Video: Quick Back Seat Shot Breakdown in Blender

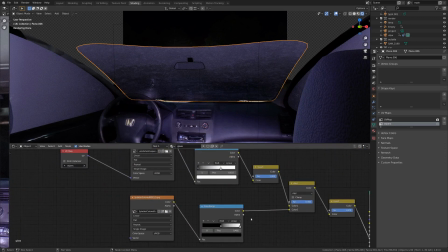And then for the roughness of the principled shader, I have this kind of splattered texture,
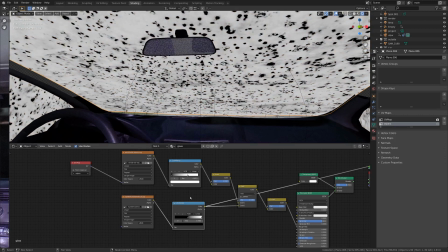and I've got the contrast ramped up a little bit,
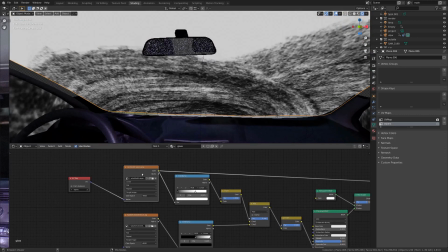and then adding to that I have this fairly basic texture that I just painted in Krita,
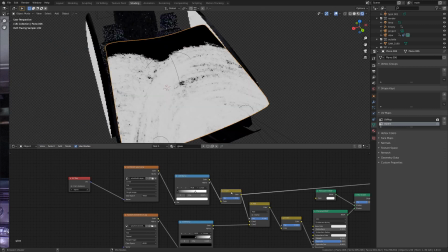and with this I just upped the contrast a little bit, inverted it, and added it to the splatter texture.
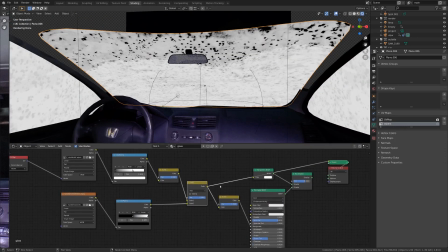So I think the way this goes into the principled shader is the white parts are smoother, and then the darker parts are a little bit more rough, so it's kind of like splattered mud or something,
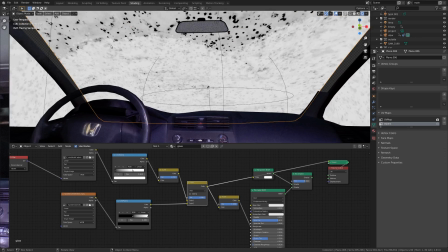and then the windshield area where the windshield wipers hit are a little bit whiter, so they're a little bit less rough.
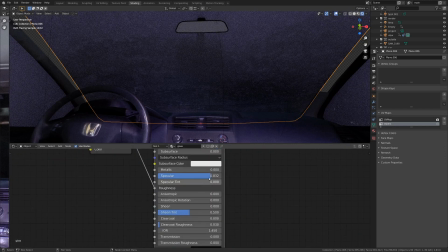And this principled shader, if you take a look at it, the specular is super high. The roughness is controlled by this factor.
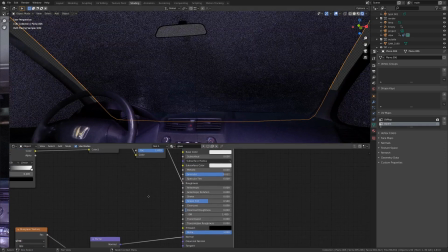I think it's pretty low roughness, so it's fairly reflective. And that's pretty much all I did to that principled shader.
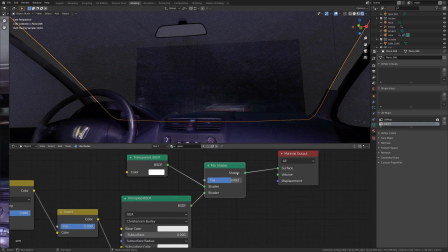And then if you just throw it in with the transparent shader, it's actually at a factor of about 0.69. So it's mostly the principled, but some transparent, so we can actually see through it,
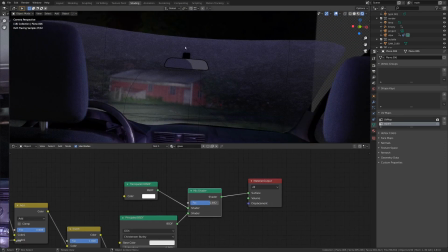and I found this shader actually really helps to kind of sell the effect, and it kind of covers up the monster a little bit more, so it just adds a little bit more to that spookiness and unsurety of what we're exactly looking at.
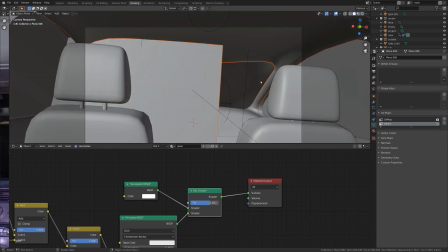So that's the glass shader and most of the car.
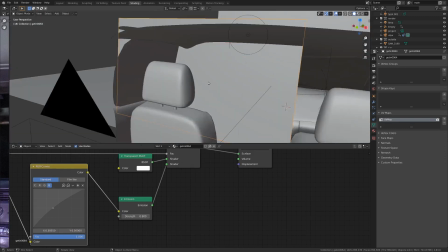One thing that I'm also pretty proud of is I actually threw in a couple of green screen elements, and if we go back into material preview,
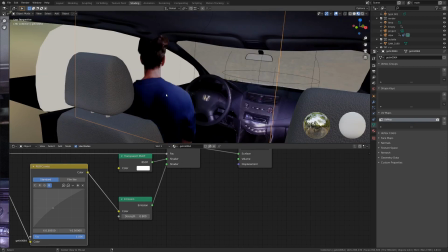here's me just kind of hopping into the driver's the way I rigged up the camera view,
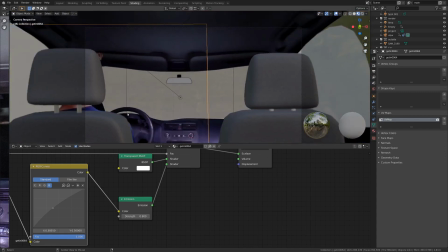you can't really see it super well, but you can kind of see that somebody's there, which is what I was going for.
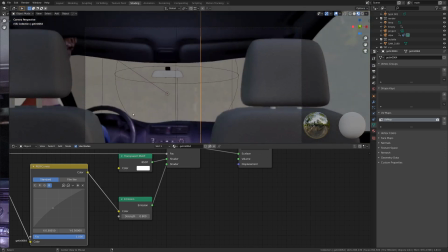And the other thing that you might notice in the final shot is, if we go into rendered view,
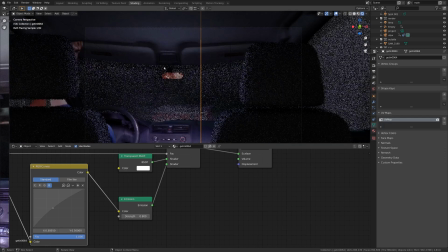you can actually see the reflection of me in this rear view mirror here.
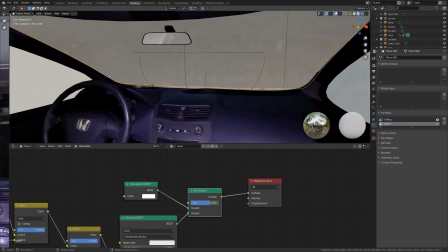And since this green screen element is just a texture of the back of me, even if you look at the front of it, it's just going to be the back of my head.
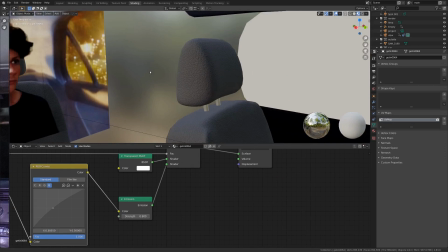So what I did was I actually captured another green screen element, and that's of the front of me.
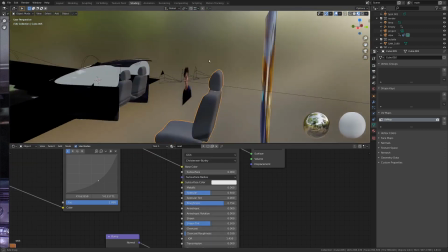And actually behind the camera here we've got another one of the seats duplicated and then we just have this long exposure of the back of my car.
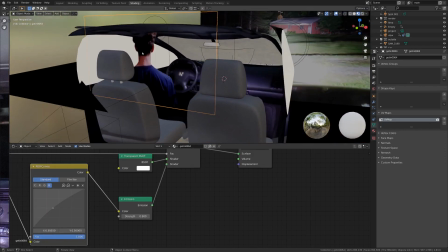And what I did was I set it so that this rear view mirror was instead of reflecting this here I have it aimed so that it's reflecting this here.
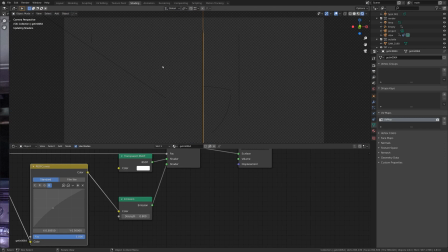And when we go into camera view and render that you can just see that what's going on behind the camera is what's reflected here.
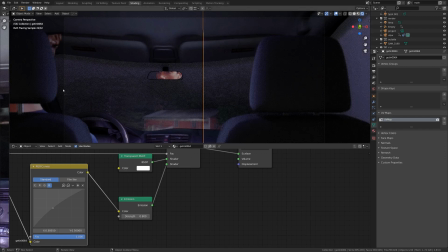So that was kind of a fun workaround to the problem of, well, how do we get a 3D character in the scene here? We don't need to, we just have two two-dimensional characters, which is kind of fun.
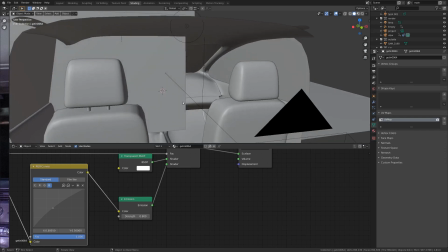One more thing that I kind of attribute to the relative realism of this scene is the camera,
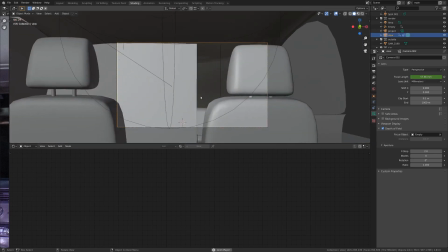and what I'm doing with the camera here is, actually, if we just play this back, you can kind of see how it's moving a little bit.
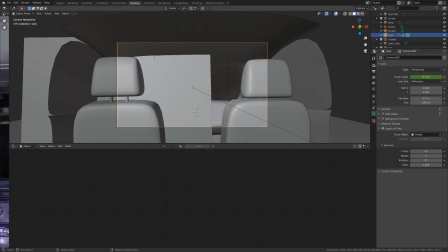If you look in the camera settings, we've got some depth of field enabled, and that's focusing on object empty, which you can see here if you select it.
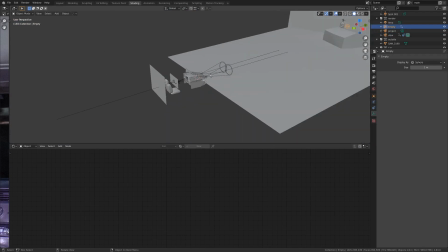And just throughout the animation, this empty is going all over the place, like a real camera might when it doesn't really know what to focus on.
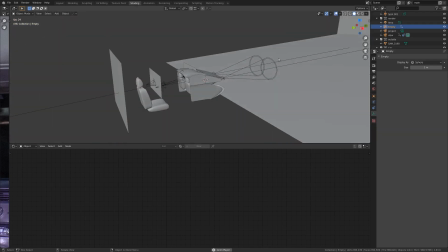So it's kind of focusing on the windshield, and then back here, and then up at the siren head monster, and that's where it ends.
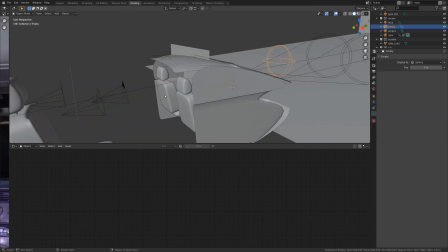But having some depth of field on your digital camera will really help the realism,
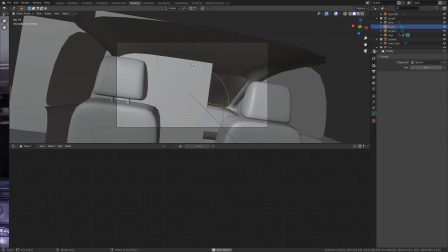and especially if it's going all over the place and things are blurry, that helps to just obscure the fact that it's not a perfectly realistic scene.
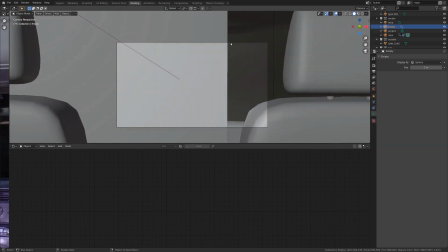So for the camera, depth of field is an important thing. We've got the zoom-in effect. If you look in our layout tab, you can see we've got some keyframes here on the main camera.
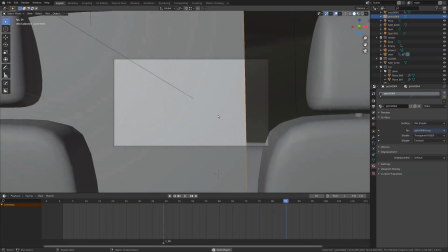And if we look at the solid view, you can kind of see the zoom-in effect going on. That's pretty nice.
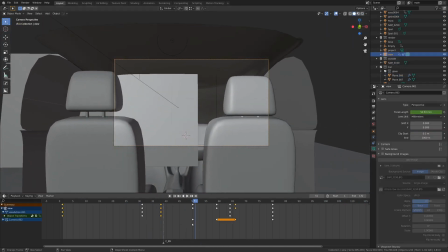And the way I did that was just to, I mean, it's a pretty basic animation.
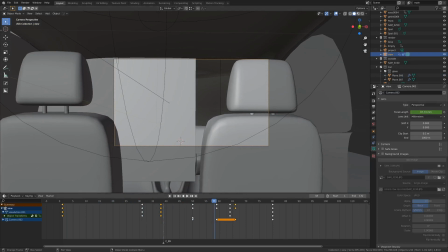You just hit I, add in a keyframe. And here, actually, I've just duplicated a keyframe in the middle so it holds for a second and then it keeps zooming in and
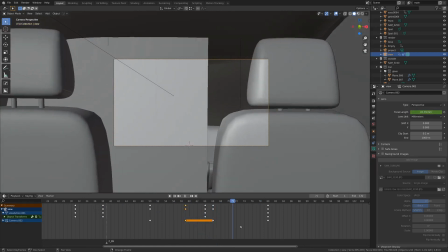that's just kind of like you zoom in a little bit realize you're not quite zoomed in enough and then just zoom in more and basically what we're doing in CG
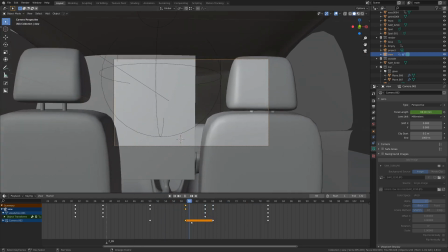here is we're pretending we're the camera operator and we're just moving the camera around like
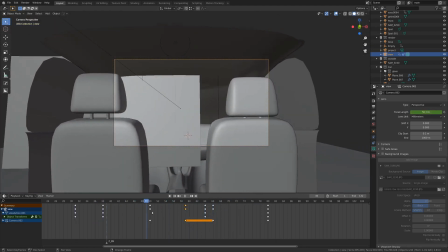they might be doing if they're actually in a back seat and just trying to focus on what's going on.